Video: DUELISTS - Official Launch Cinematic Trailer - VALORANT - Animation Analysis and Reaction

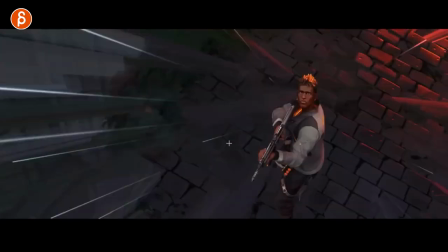at this everything points towards that in case you're missing it you got your speed lines pointing at him nice phrase i
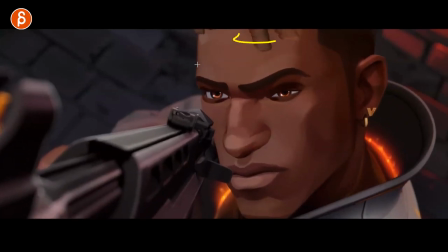like how it gets ready it finishes on the eyebrows just look at your hair animation there little
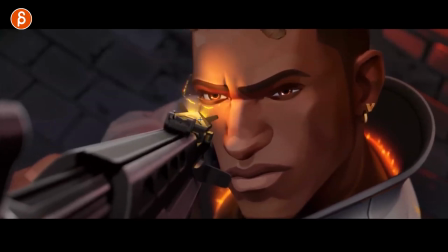prop details how it opens i already the lighting on this
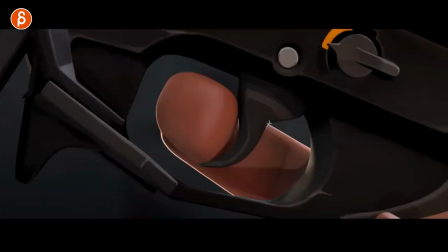and everything hats off come on speaking of which just every frame of painting
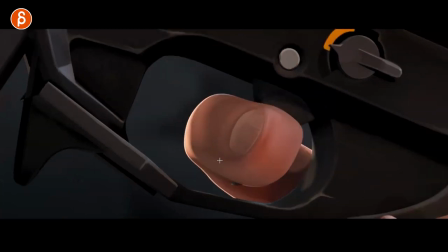yep that's the channel cool cool cool and that all of that gets affected by
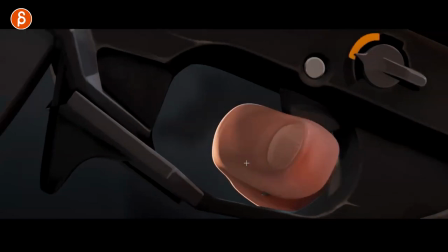just that little compression picky picky what i've been cool to feel a squishiness just
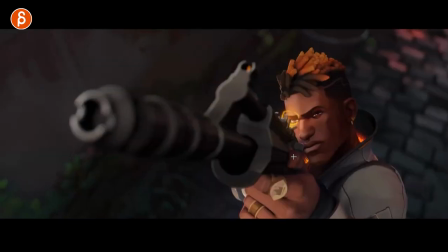a little squish in the skin and in the shape there being super picky here
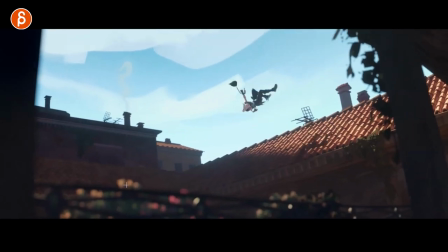that's cool too look at that tough to do those
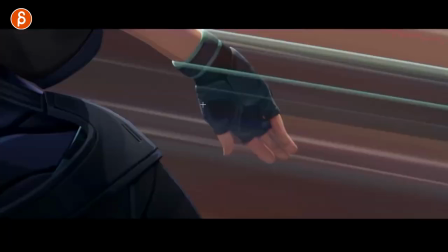shots there i say i have my fair share of shots where sometimes you have a shot you know it could be a certain amount of frames and then for
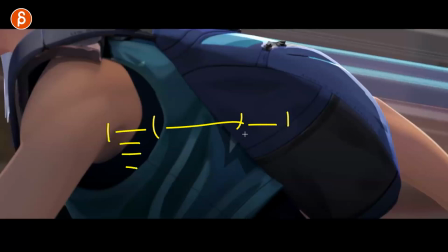editing purposes it's what we call handles so it could be four eight twelve depending what you have and sometimes you might have like a six frame shot and 12 frames of handles it's been a long time i think we're usually on four eight frames usually eight um but sometimes a long time ago
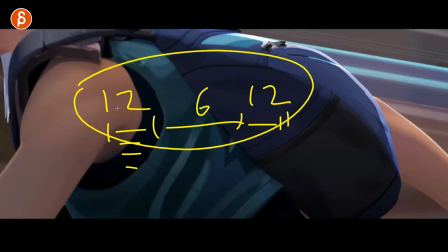you used to have 12 but i remember having a shot like this it's ridiculous where you have to do so much pre-roll and post-roll and make everything
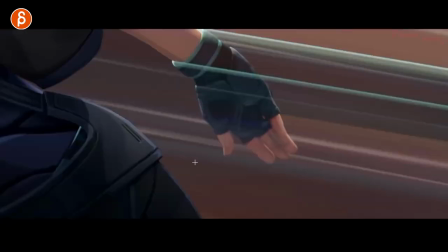workable especially if they're a sim so having short shots sometimes you feel like ah that's just a couple frames that can be really really
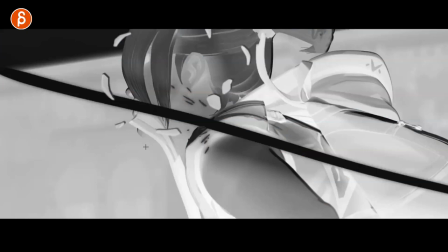difficult to make it read so going through this frame by frame cool you go inverted
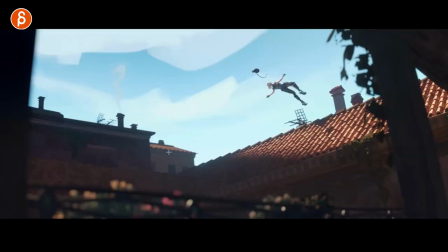frame there and all that is still very clear that in
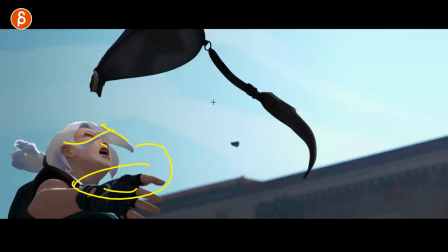terms of those shapes the drag and the hair you understand the turn but watch this in
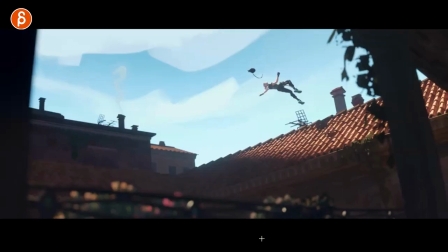real time how it's not confusing just enough to feel that
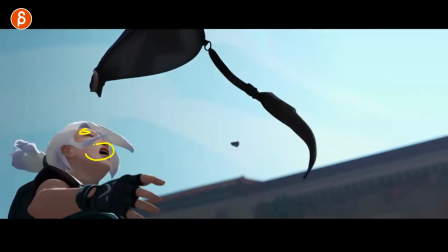and to read the face and to read how eyes closed open mouth all this feels where it's not tense not in
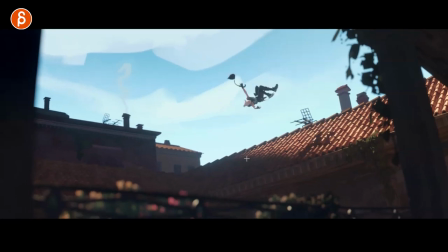control feels like oh she got hit it's very cool get to this here nice but she's still able to grab the bag that's cool grabbing this with see
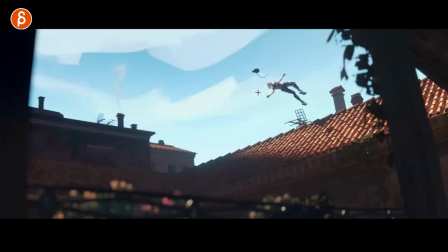she still has somewhat like i don't say out of control Like that's, oh, she got hit. Not too much force in this arm.
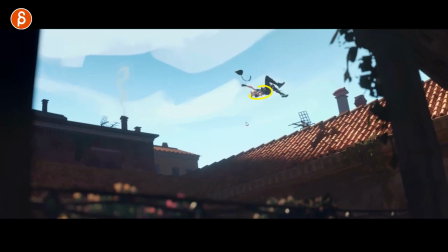And it's this arm that does everything. There's a slight stretch there. And just like with her knife, you can see how hand is here.
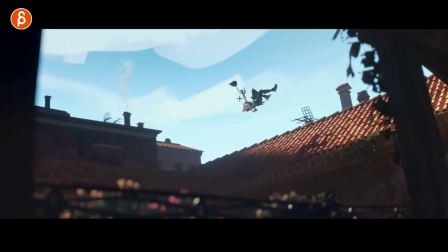But that gets affected actually before she grabs it. You can see the grab happens here.
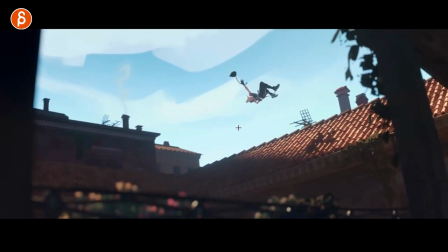It's very cool. Stretch in the prop. Look at that. You get a one-frame stretch. Always clean in terms of the legs. So even something like this, and that's for people watching when you have anything with overlapping limbs. I mention that to my students a lot where, hey, this is cool for color silhouette. It still reads as an arm.
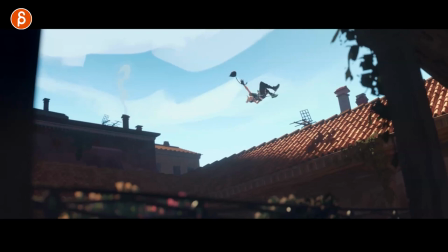But when you have a passing frame like this, you want to be careful that you don't have too much where that leg might be here and the foot back here. So you just have a clump and then one foot. So this is still clear as two legs, still clear.
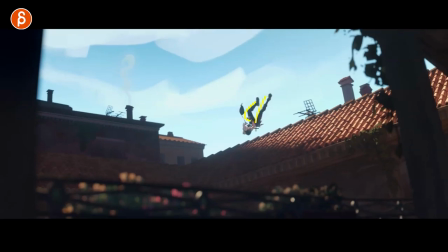Even this is clear, even though it starts to overlap here, it's still clear and then we're free. So that's where, ooh, impact as well.
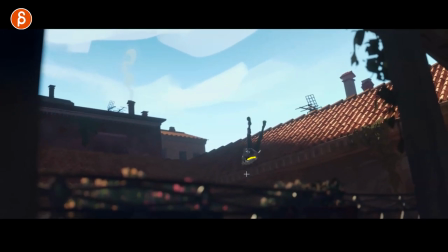You see that? Compression on the legs. to the effect.
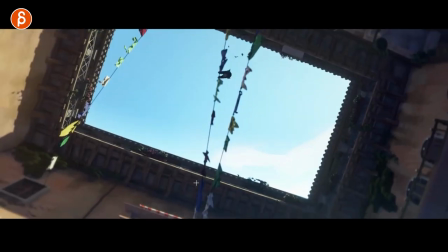Nice drag on the legs. Come on. It's like every frame is just so well done here. Oh, prop interaction.
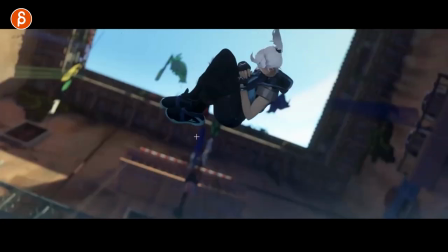I know this is a biggie. Oh, nice. She's protected here just in terms of that pose. Nice.
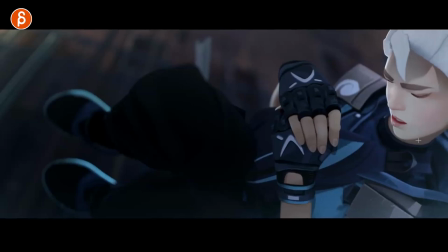Actually, my frame is slightly out here. Let me bring this in here. Still see the face.
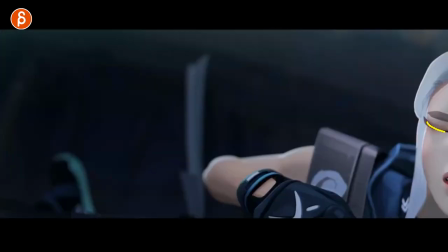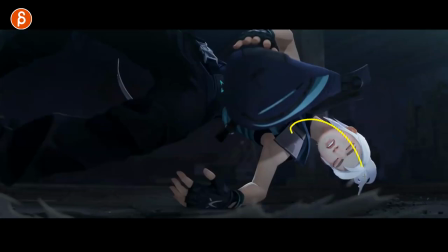It's cool. As she bounces off, you got that drag in the head.
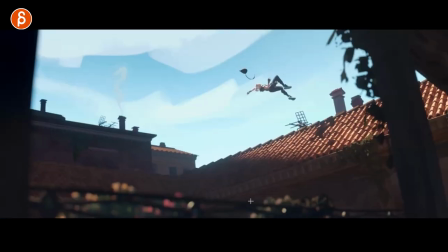It's also cool how things are not always perfectly framed. let's go back here and watch this yeah
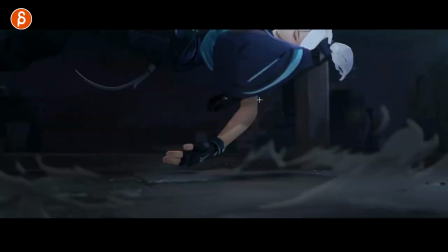it's neat i'm always a big fan of that too where it just feels a bit more i would say realistic just because it's also stylized but i like i'm very picky about camera work and i
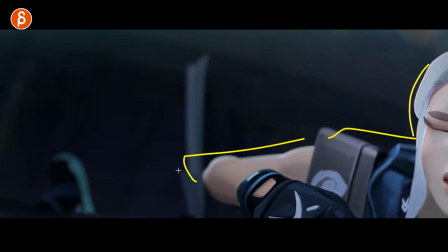like that sometimes you just need to have things that are just not beautifully composed because they still come in and then end up being nicely
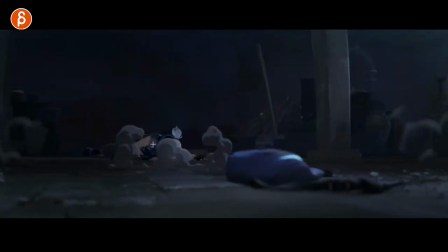staged it's all very clear again the silhouette is clear effects are clear that's in the foreground's important point
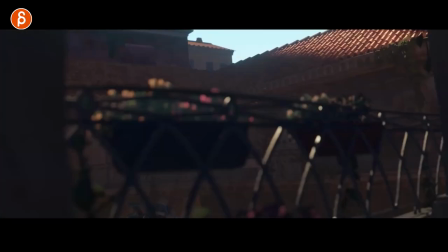of the story here but still that little moment of not super perfect framing i'm a big fan of that you
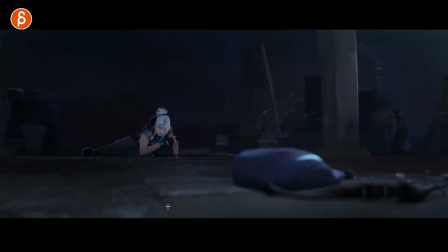can see here how the animation slightly changes gets a bit more smooth less step around twos so
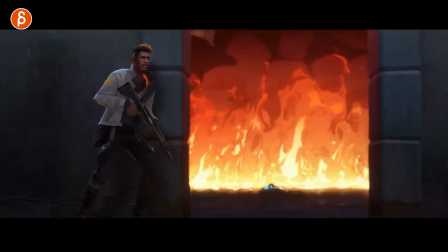it's a bit more detailed it's like when when uh he was at the beginning here around the wall let me go back here you can see here how this was a bit smoother now
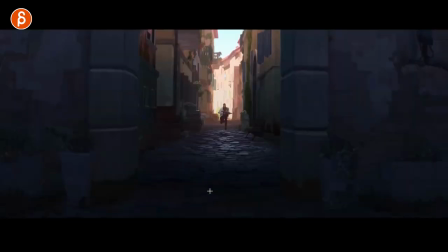we're back to her kind of the same thing nicely done though nice subtle animation which is little You can
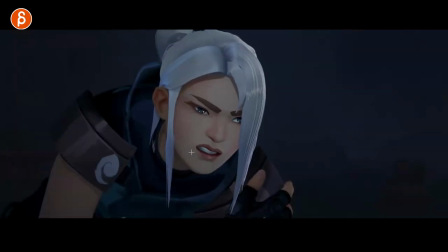see as you hit shapes, again, for anybody doing facial animation, you don't want to hit shapes and just bam, you know, like almost step beyond something smooth like this. You want to be careful that you ease into those and still have a little bit of a hold. You can see how those corners still expand.
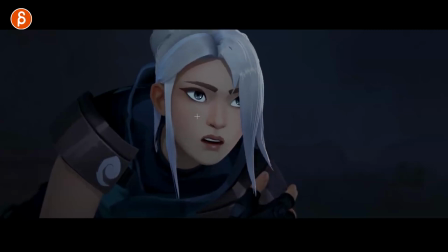Just enough. You still have lid animation on the eyes, changes in the eyebrows, almost a little bit of a squash and then an extension. It's cool. Slight hair animation.
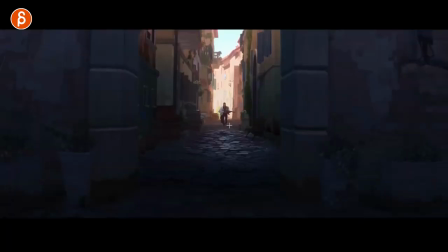Nice contact too here on the fingers as the shoulder drops. it's not slidey clean silhouette just in case you want to make it super clear
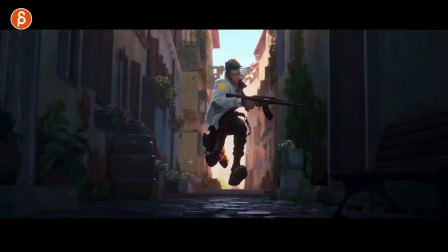it's fairly centered it's nice put your speed lines again big actions you're gonna have clear silhouette
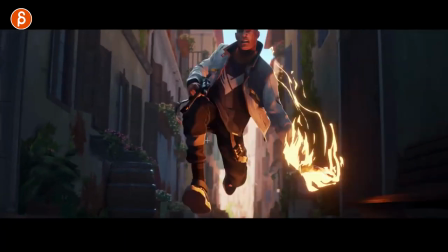following this nice with the drag that's cool i love this starting your up
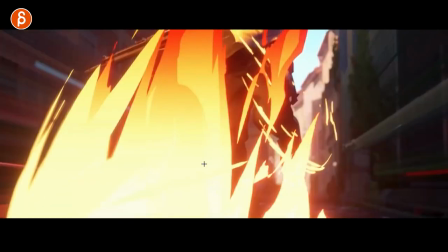your rounded shapes in your body bit of a camera shake too as that element comes closer
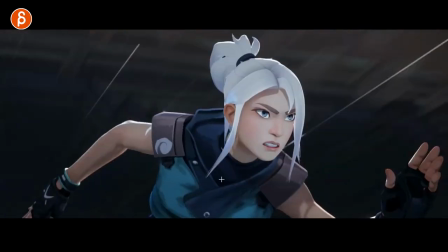oh cool i
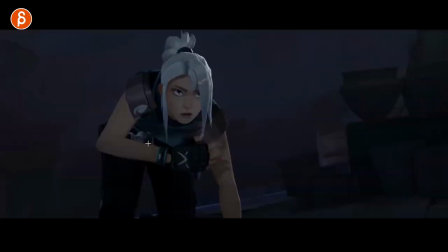was a fan of leading to this and then that focus that's what my oh cool thing is that it's not you know sometimes when again i'm leaning on to like student work here when sometimes characters get up right and you might have not super control of your eye box your
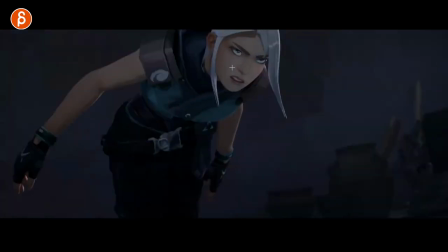eyes look down and that she does this maybe it looks even further down that's the heck goes up now finally the eyes look here and
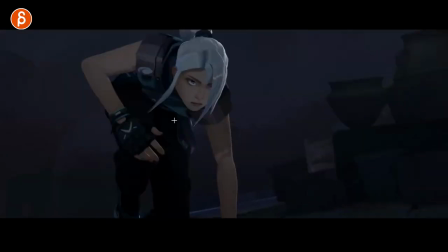that's what i always point out you got to think about eye direction what is the focus of the character well i mean there's the bag she needs the
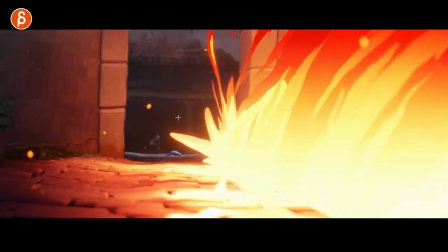bag there's the focus of the impending danger and the character coming towards her so she never
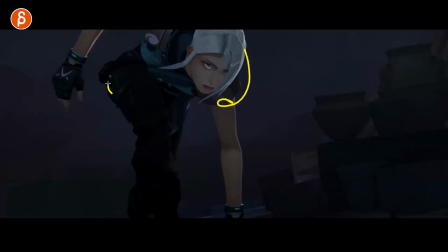loses focus even on the head that's this low the body this low you still
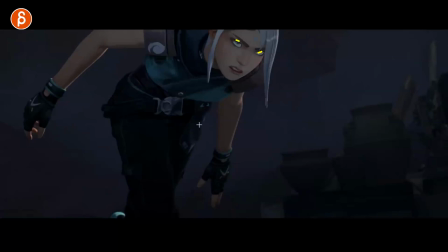have the eyes it gives it that very intense look here clean silhouette on the hands
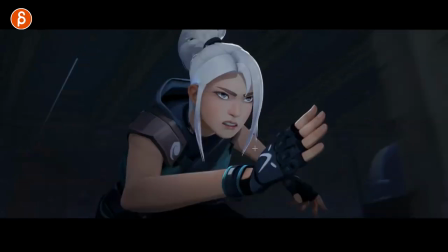and arms into that come on so
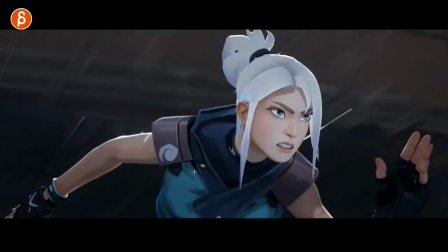cool gaining again giving that sense of speed and gaining on the camera you
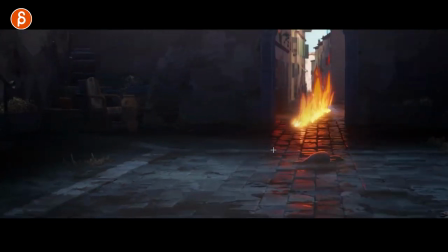can see here this is getting closer whoa it's cool too the reflection too i mean come on that frame again
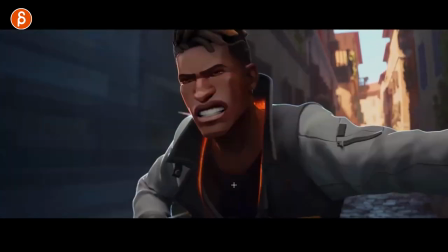just love that our direction is great such a fan of this oh quick move that's always a moment for
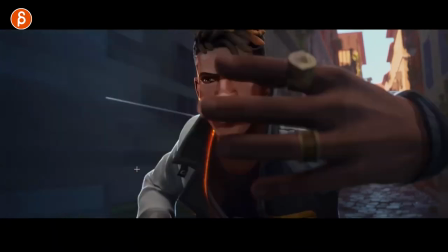frame by frame for fingers come on every frame it's a different hand pose cool even then even Even when you start to cover, almost, right? You still have eyes. You still have at least one eye. You still can...
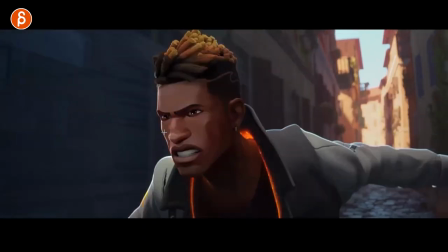It's a close-up thing. You do want to focus on the face and the emotion there and the action, the strain, and it's never confusing.
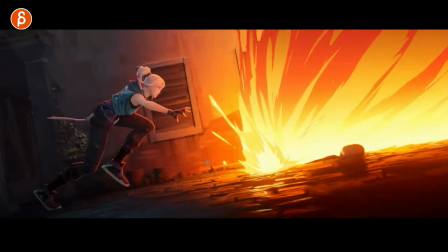It's great. Got your clean posing again,
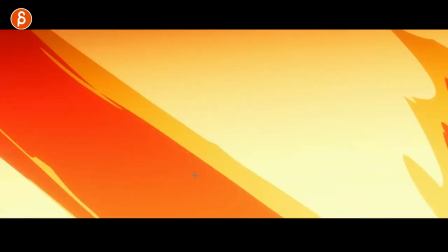everything that nice takes it again.
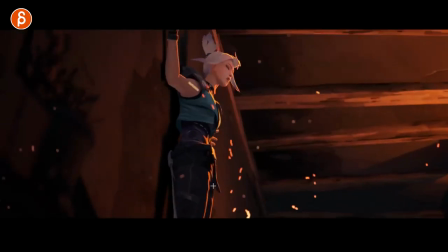Nice weight too.